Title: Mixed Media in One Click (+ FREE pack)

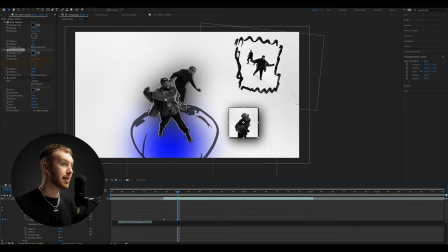I also like to add another one in the opposite direction on the other drop shadow effect and do the same thing. So set two keyframes, one at zero and then one at minus one, and then loop it out like that. Once again, movement is key when it comes to mixed media, so I like to add a position wiggle.
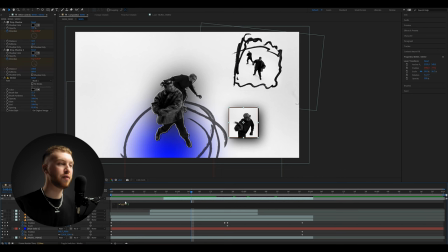So I use 10 and 10 for the values. I feel like it works pretty good.
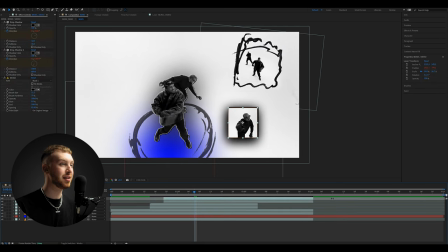And once we have that preset done, we can go ahead and duplicate this same cutout and just change the timing of the video to get another part. Maybe put it behind like that and then just drag it like that.
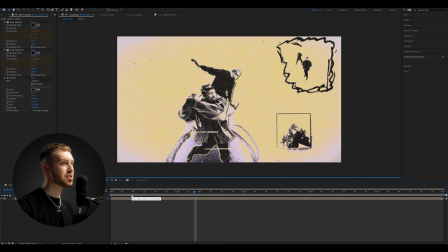So now I'm gonna add a little doodle just to add some more detail and tie everything together.
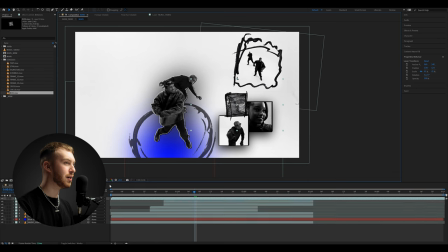So I'm going to put it here, somewhere around here like that. That looks pretty good to me. All right.
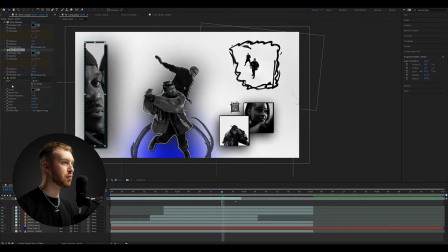And honestly, at this point, it's just a matter of repeating those same techniques, creating cutouts, adding doodles.
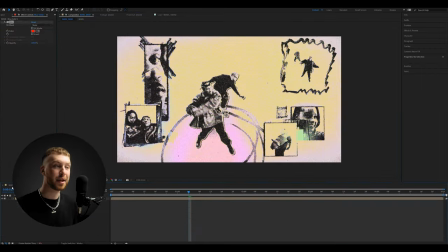I also like to add doodles behind the cutouts, which is going to give it a crazy texture.
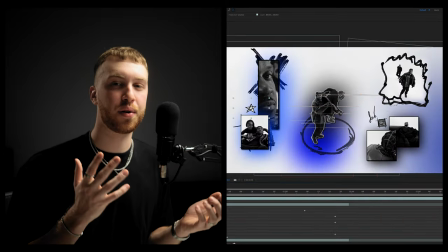That just goes to show you don't need to be an After Effects wizard in order to come up with beautiful looking mixed media animations. And a good example of that would be my latest scene for BLP Kosher's music video,
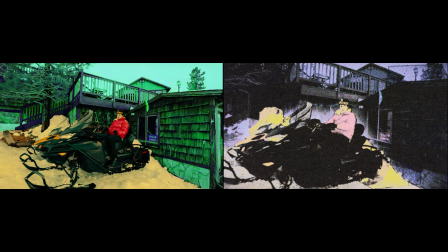which utilized only hue and saturation effects rotoscoped behind a subject. And as you can see, I think it was pretty effective. So keep that in mind, keep it simple, just be creative. Keep it rough around the edges, it's gonna look better. And honestly, I can't wait to see what you guys come up with. So if you have any questions or you have any suggestions, like always, make sure to leave them down below in the comment section. If you're looking to level up your workflow and your edits,
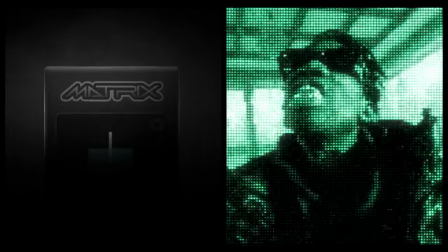make sure you check the first link down in the description. You can get MXM straight from there. And on that note, I will see you guys in the next one.